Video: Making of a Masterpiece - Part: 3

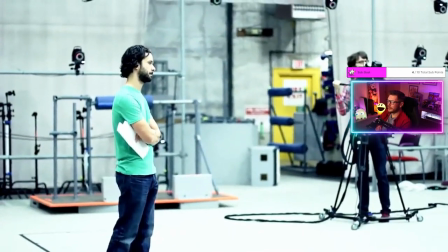Look at how many cameras they've got around them dude. Capturing every little thing.
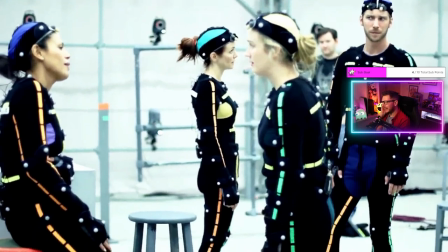Technology is crazy, isn't it right now? How they can do all this?
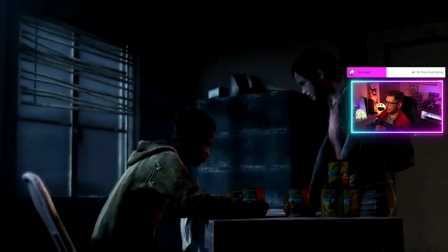Sure.
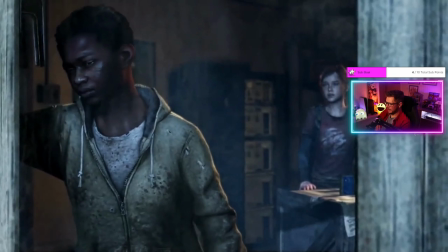Everything's fine.
I could have him lean in here a little bit more, like this, take his own hand down. When they're on stage, they don't necessarily have windows, so that weight of really pushing and leaning in, that's something that we would have to accentuate.
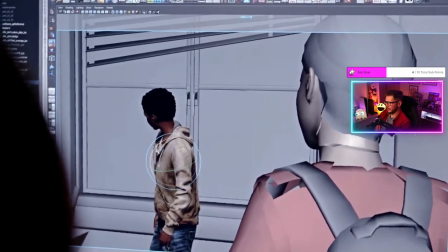Give him a little bit more weight on that turn, or put his head down a little bit more.
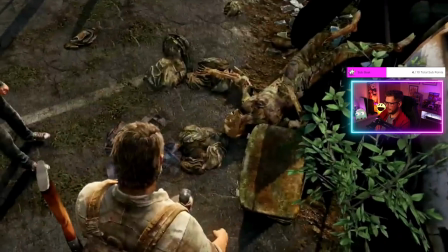There's a lot of dialogue that gets said between the two characters. We have to bring that alive through animation, and we have what we're using as gestures.
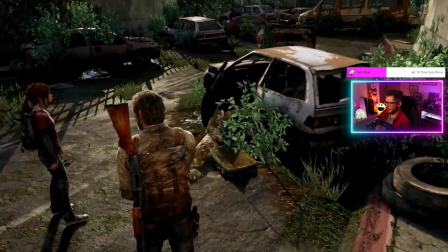Why would they mow down all these people? You can't let everyone in.
If you turned off the sound, you'd know that they were talking to each other. And that really helps accentuate the relationship that the two have together. We have certain animations that play in the beginning of the game on Ellie.
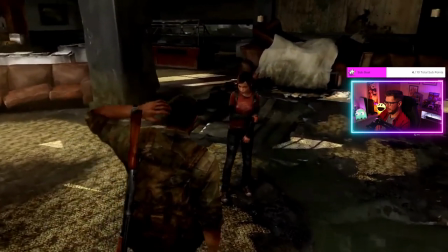She's traveling with Joel, who she doesn't really know. There's a lot of gestures to make her look nervous, just her overall stance.
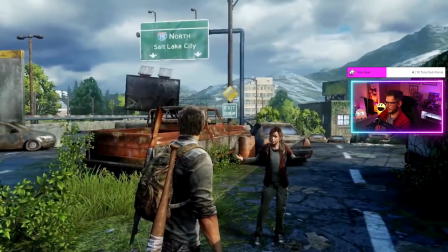Later on in the game, they develop a relationship through the animation, not just the dialogue. you can see that she's more comfortable around him if that reads well with the player then
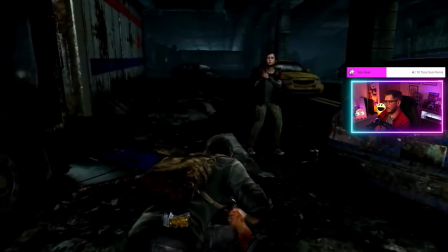you know we're doing our job so clever you want her to look scared when she gets a gun you want her to look scared of the gun see if she's gonna aim she wouldn't be like super trained
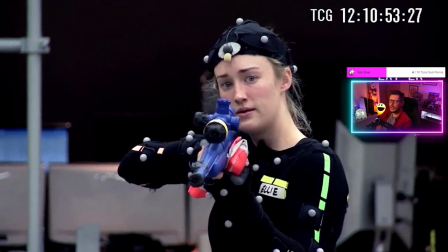aim she would be more like some scared it's like you're saying dude it's like the attention to details all these little things it's really just these little build up along the way through the story to make you feel what they're wanting you to feel and exactly how the characters are feeling in the game
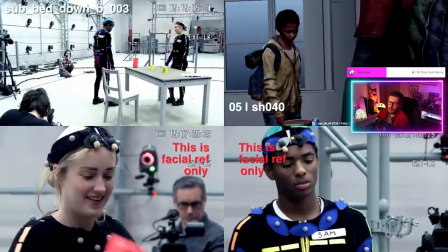or how you would feel in real life.
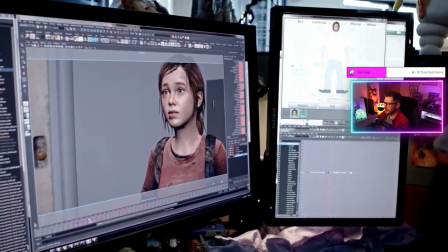It's just, you know, absolutely just the attention to detail is just ridiculous.
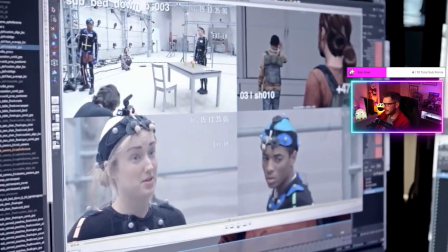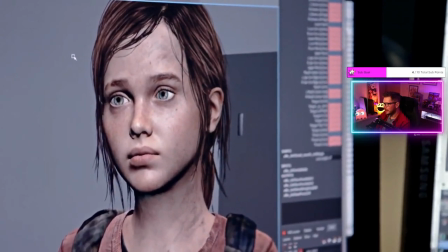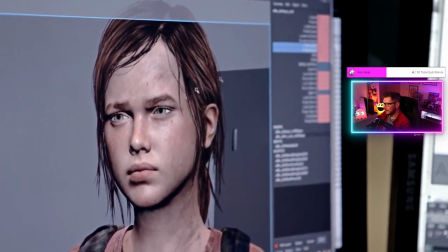Make her all squinty and angry, tear her frown down.
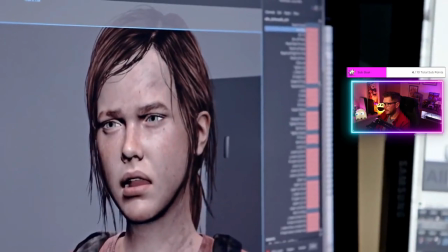I can open her mouth, stick her tongue out.
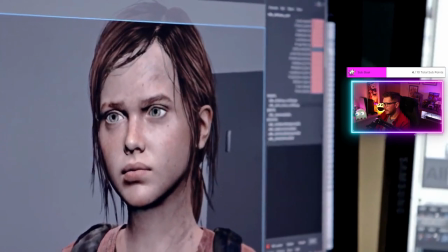It's listen, watch. Okay, where is her mouth at this point? Like, is it open?
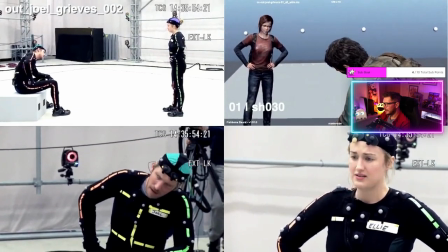Is she making, like, a grimace?
About Tess, I don't even know what it is.
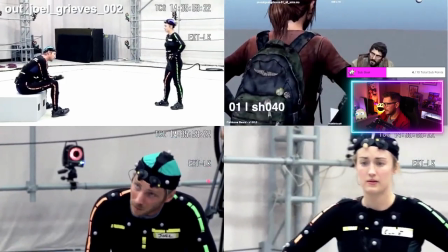Here's how this thing's gonna play out. You don't bring up Tess. Ever. Matter of fact, we just keep our histories to ourselves.
We shoot all of it to just get the body motion, and then we will do a second pass with the cameras.
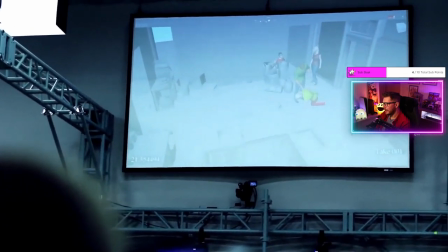The scene's playing back on an overhead projector, but it's also playing back on a monitor that's attached to my rig.
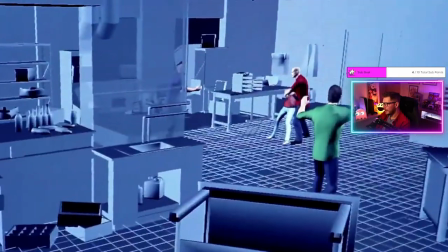Sean and I would go to the stage and motion capture the camera filming the scene, and so he would get a whole wide shot, a whole close-up for the whole scene.
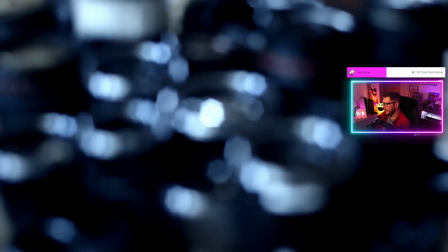You know, you can change your lenses, you can use your standard 35, 85, 50s, whatever. All that sort of live-action camera cinematography, you can apply it on stage. We make sure to go back in and add flaws.
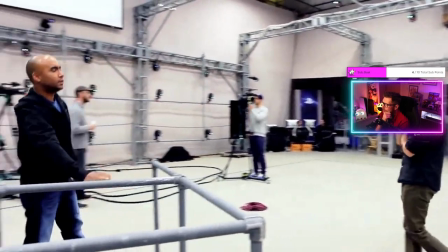We keep the confinements of the room so the camera can't go past a certain wall because then we have this cheated perspective.
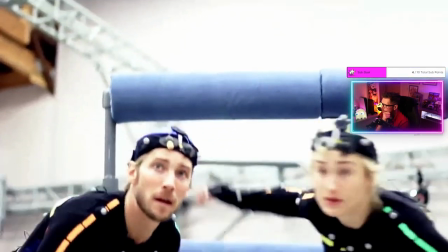If the cameraman bumps into the wall, we keep it. You know, missing focus hits when you're pulling focus, going too close to the character and reframing those little moments in there. It kind of keeps it very cinema verte. If everything was too perfect, you wouldn't be able to put your finger on it, but you'd be able to feel it. It would just feel off.